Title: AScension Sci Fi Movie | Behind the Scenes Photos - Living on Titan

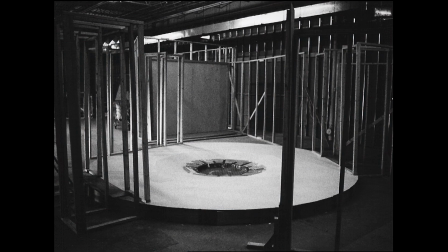4:01 Unfortunately, mostly because of budgetary and time reasons, we ended up not being able to finish the entire station from one end to the other, which is the way I would have preferred to do it. Basically, we started with a framework made of wood.
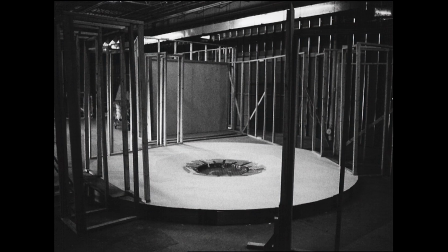4:17 This is showing the gateway area of the construction.
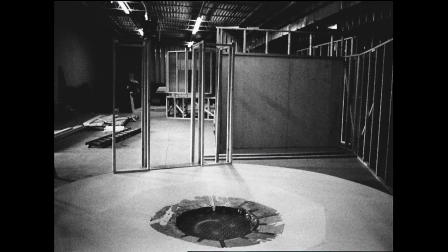4:25 Here's another view of the gateway, the little smile face down in the center, which got covered up. The space that this was built in was actually a former home center
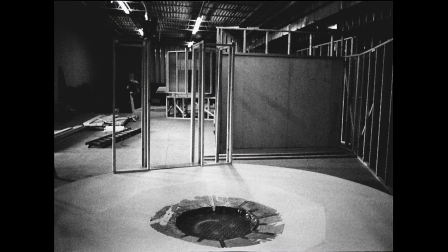4:41 building that had been divided into three sections, and right opposite the wall on the right side is actually a medical supply store.
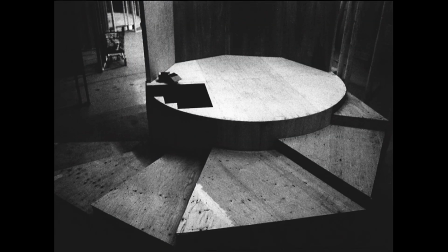4:52 This is a detail of the steps going up the observation area, which were later covered with, I believe, some type of a fake concrete looking thing. The idea was that the materials of the station could have been set and poured into place as some type of
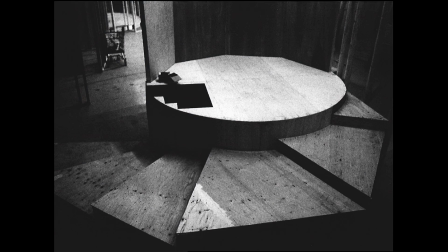5:12 airtight structural concrete-like material.
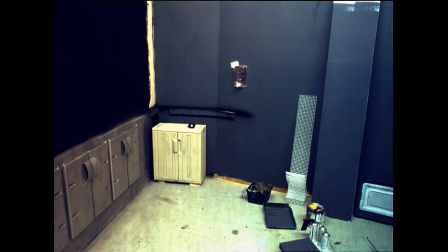5:18 This shows the galley under construction. We used a lot of dark paints to give more of a claustrophobic type feeling to the sets. The doors on the left are actually just facades.
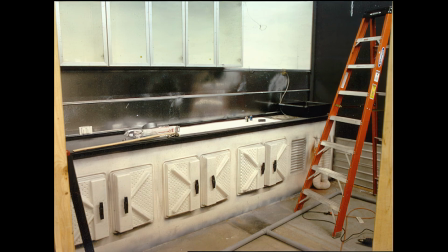5:37 A lot of the lighting we did for the sets was also, we tried to incorporate it into the design of the set, where we would put the fixture through the wall and so forth, and then on the outside put movie type lamps, either ARRI 1Ks or something like that,
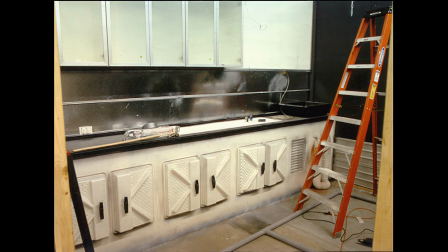5:52 that would shine through, obviously much brighter than what a bulb, if you actually stuck a bulb in the interior. The fluorescent lights were of course all real.
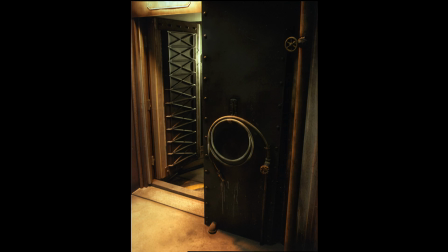6:05 Here's a detail which I particularly like of the interior of the gateway as it was finished. Carol spent a lot of time perfecting stains and drips to make things look like they'd been in use for quite a few years.
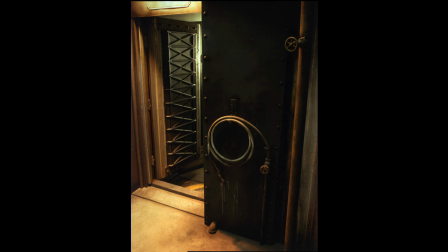6:21 The idea was that the station had been functional for about 5 years.
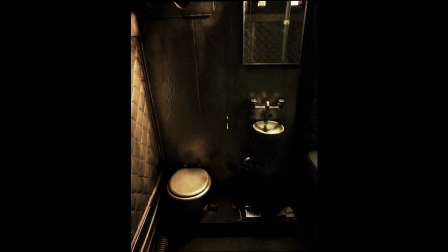6:28 This is the bathroom facility in the cabin. I think it's not quite finished at this point, but it's pretty much done. I particularly like the sparseness and the idea that people,
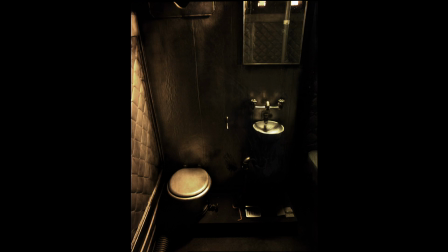6:44 when they were constructing this station, probably would not have spent very much time, if any, thinking about the aesthetics of what they were doing. So the materials all were pretty much kind of like basement looking materials,
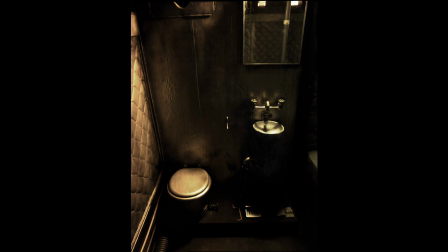6:59 in that it was purely designed as a functional thing, which ended up creating its own aesthetic of metal and hard surfaces. Now we're going to get into the actual shooting.
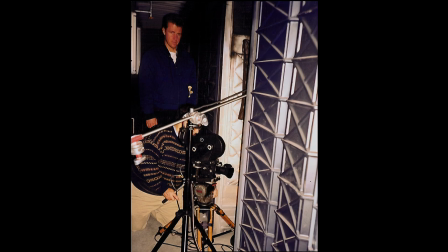7:19 We only in a few rare instances did we actually build the sets so that you could take a wall out or move. The idea was that we would try to shoot it like it was real, so that the audience would get a sense that it was a real structure. So here we are working in this little hallway which we had created to get shots looking into the cabin. That's Steve Wylam, was my partner in the photography of the film. We shot the entire film in 35 millimeter, and we used an ARRI 2C,
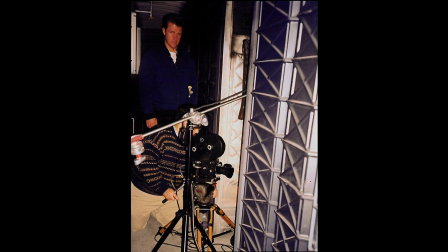7:59 which when we did sound takes, we put inside of a blimp.